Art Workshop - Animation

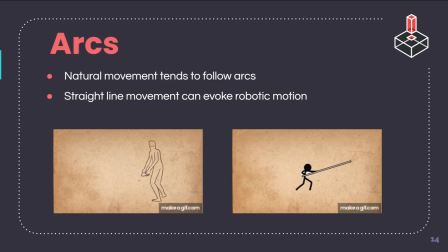You can see that as he throws the disc, that arm, it recoils in an arc shape animation. So this is something that might be really fun to look for in your favorite games or your favorite cutscenes or your favorite amazing fight animations.
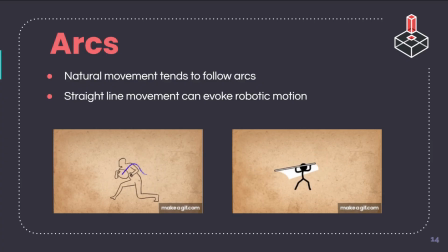You will see so many arcs in every motion because it just feels more natural and realistic that way. If instead you had every limb moving in a straight line, it wouldn't feel realistic or like actual life at all. It's really rare in professional animation to see an exact straight line.
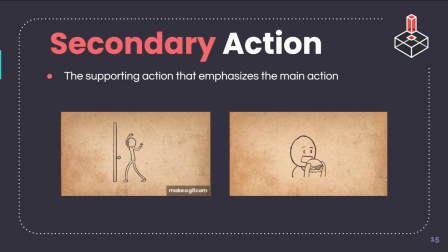Secondary action. Secondary action is a supporting action added onto a main action in animation. It's not to be confused with overlapping action. Instead, secondary action is there to emphasize the main action.
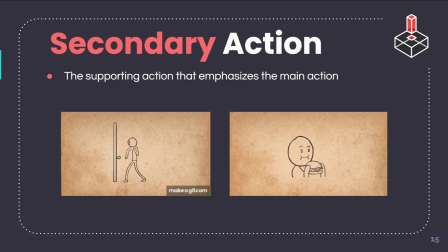We might have a guy knocking on a door. Having the back hand following behind the elbow is the overlapping action, but then making the hand express some kind of supporting emotion makes a secondary action. We can make it angry by making that second hand into a fist, or clutch it in to show fear.
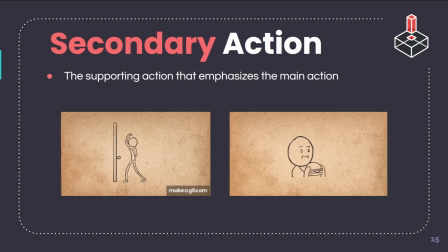We could have a guy eating a burger, but we can emphasize that it's delicious by adding secondary actions of licking lips or shaking the person's head in disbelief. Make sure that the secondary action does not overshadow the primary action by staging it correctly. So just think about how you can show what a character is
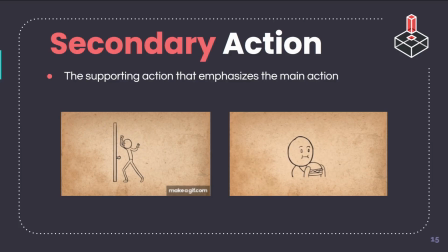thinking or feeling based on how you add that secondary motion.
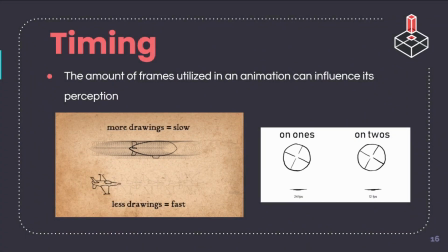Timing. The amount of frames added to an animation will influence how the viewer perceives it. The more frames you use in between the key start and end poses, the slower the object seems to be. Vice versa, it might be perceived as fast if less frames are used.
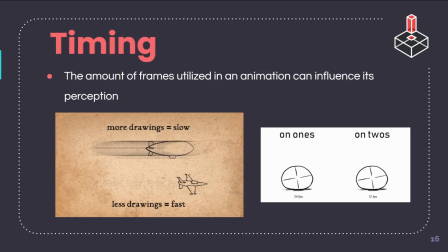When games run on 24 frames per second, each second you actually see 24 frames of animation. That's what FPS means. If it takes 1 second for an object to reach from point A to point B, you use 30 frames if the object is super fast.
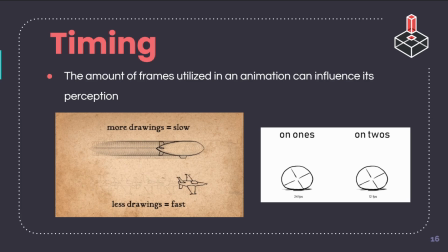Unlike if it took 5 seconds to reach point A to point B, which will make the object seem slow since 5 times the amount of frames were used. When animating on 24 frames per second, if there are 24 drawings a second, you're animating on ones.
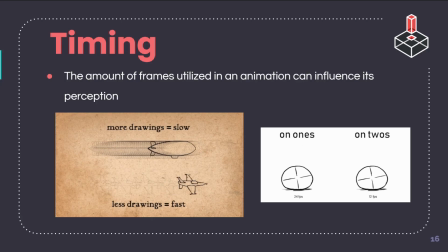If there's 1 frame for every 2 seconds, you're animating on twos, and skipping 3 is thirds, and so on. It's similar to reducing your FPS, but it takes the same amount of time to reach each key pose as you just hold a key pose 1 frame longer.
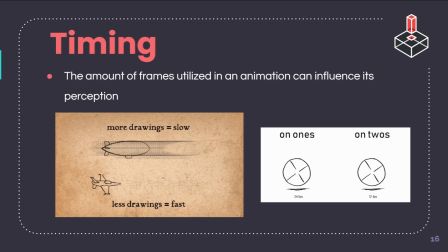Animating on twos is the most common because of efficiency, and it creates a more lively and energetic feel. But as seen in Spider-Verse or K-pop Demon Hunters, shout out Sony Animation, switching from animating on ones, twos, and threes can sell an effective aesthetic.
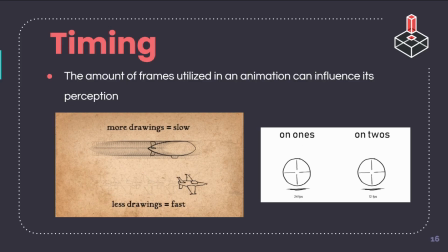So one interesting example that I can think of this is in Spider-Verse, when Miles is first learning to web swing, they actually animate him with less frames per second as compared to Peter Parker, who's teaching him. But then as Miles starts to learn how to web swing,
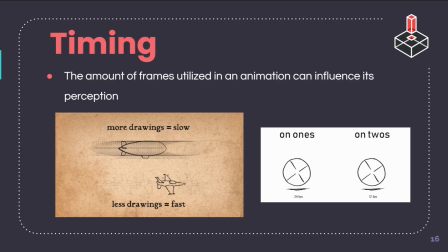they increase the amount of frames that he gets per second to show him figuring it out. So that was a creative use of ones and twos. So yeah, most animations will be on ones, 24 frames per second. As you're learning, you might animate on twos, 12 frames per second, but mixing them can create some really creative aesthetics.
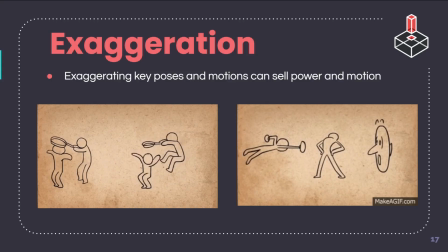Exaggeration. This one's number 10. We're almost there. Animation that perfectly replicates real life tends to be dull or boring. Disney animators ultimately found the idea that exaggeration actually makes things look more convincing. Pushing key poses into more extreme positions can sell power and motion way better.
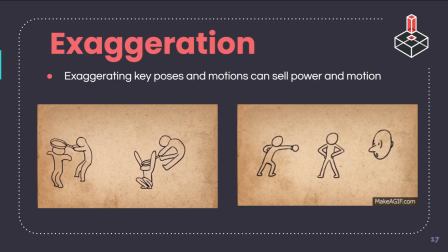The faster the animation, the easier it is to also hide extreme exaggerated deformities. So, you can have crazy stretch frames as long as they're quick. If you look up like smear frames, so go look up smear frames for your favorite show.
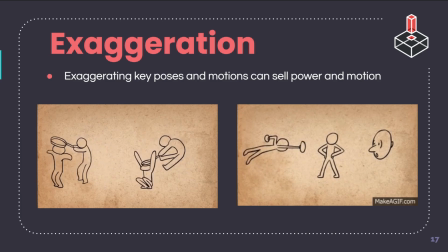I'm sure that you've seen some pretty funny ones.
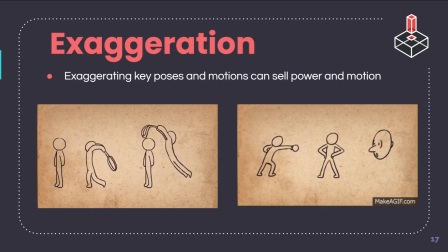The first ones I think of are the Naruto smear frames. But animations, because you're exaggerating, you can slip some really funny frames in there, and they're actually just used to make a motion feel more realistic because you're exaggerating that motion or that blur. Yeah, so look at this first guy smashing that guy with a frying pan.
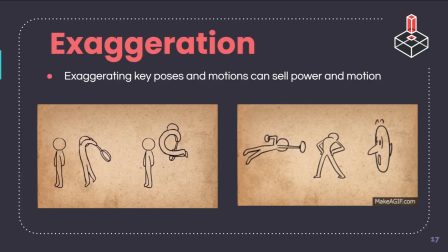That motion actually looks more realistic in the second one because you can really tell what's happening by that exaggerated pose. But in that first one, even though that might be more what a frying pan looks like, it's actually, you feel the weight less because it's less exaggerated.
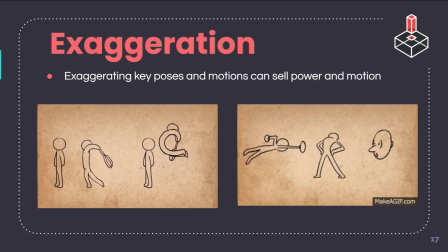This is really obvious in those old-fashioned like Tom and Jerry type animations. You can really see that they're exaggerating every single pose. Solid drawing.
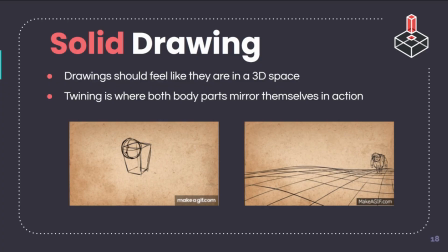So solid drawing refers to the idea that drawings in a 3D space must feel like they're in a 3D space through the form, shape, weight, and space they reside in. Having a good understanding of form, shadow, and perspective is important,
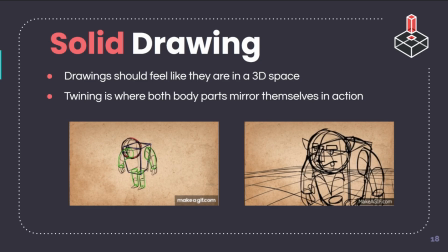and this skill is one developed from a lot of practice and training. This is also applied to a character's pose. You should avoid twinning, where both sides of the body are doing the exact same thing. Give the character weight in its poses and animation to show that it exists in a 3D space.
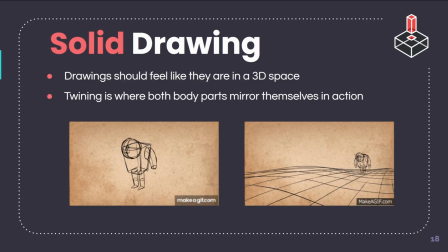So you want to think about how you aren't drawing 2D objects. Even though your final animation is going to be 2D, each of those pieces that you're drawing are a 3D object, and they should feel like they have weight and space, and they actually take up the environment that they're in.
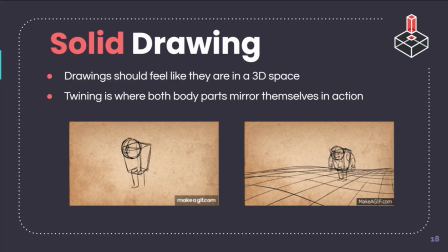If you had a character's head rotating, it will always rotate more like a sphere than like a circle because you're imagining that it has that 3D space. And yeah, this one takes a lot of practice. You really just have to learn how each piece of a character is actually a 3D solid object and figure out how you can show that.
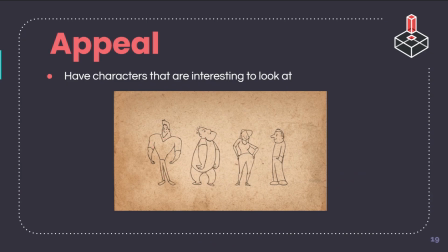Okay, our final principle of animation, number 12, appeal. So have characters that are interesting to look at. You want to have characters that are interesting to watch and look at. This goes into character design, which we aren't discussing in depth in this workshop, but we might discuss in a later workshop, hint hint.
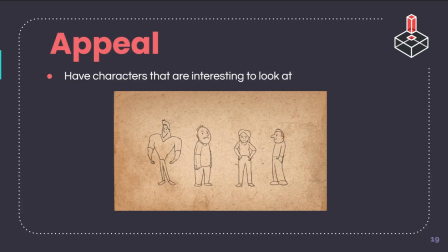Your characters should be fun to look at. To make a dynamic design, use shapes to exaggerate interesting features and make interesting silhouettes. Make sure your characters, however, have less details if you plan to animate them.
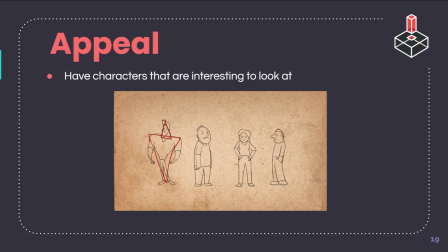Intricate designs quickly become a pain to redraw over and over, so just choose those really important parts to keep. I remember watching a tutorial video about animation, and there was this phrase that the person who created the video was talking about their animation professor teaching them, which was KISS.
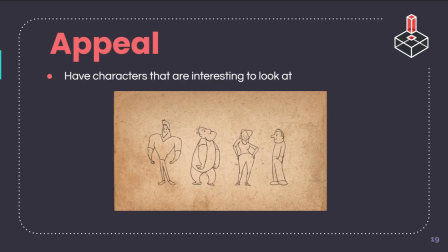It stood for Keep It Simple Stupid. And it was basically the idea that when you're animating, you're going to have to draw this character over and over again. So you only want to preserve those parts that are the most important to the character and exaggerate who they are the most.
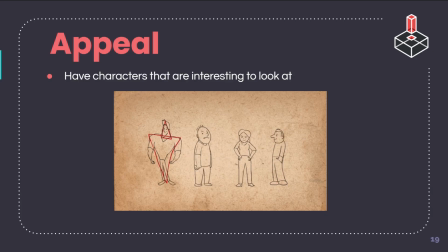You don't want your character to have 5,000 belts Although it may look very cool, it's going to be such a pain to have to redraw those belts over and over again. So instead, you want to think about what would most sell that character. If having one big chunky belt tells you who they are, then keep that belt.
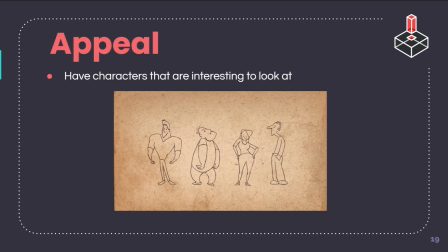But you want each piece of them to be important to who they are as a character in their design. And also, you want to keep it simple, stupid, so that you don't end up hating yourself after you've been drawing this one character for 3 hours.
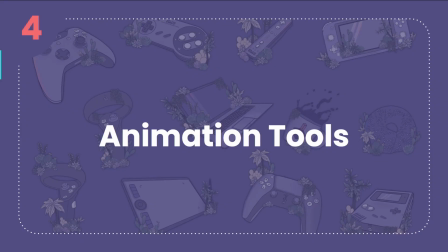All right, finally, let's talk about some animation tools.
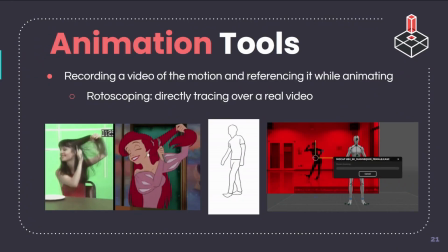So, what are the tools and techniques that animators use to help create their animation?
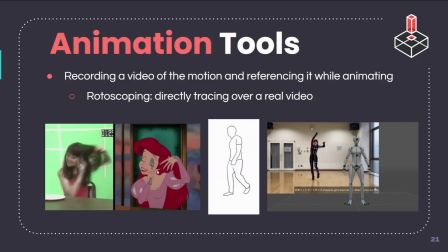Most, if not all, animators will always take references of what they plan to animate. Lots of times they'll end up filming themselves doing the motions.
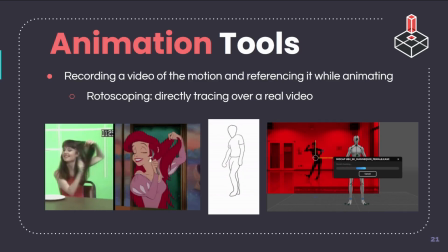Then they take that reference and use it to help animate their character by basically matching key poses and motions.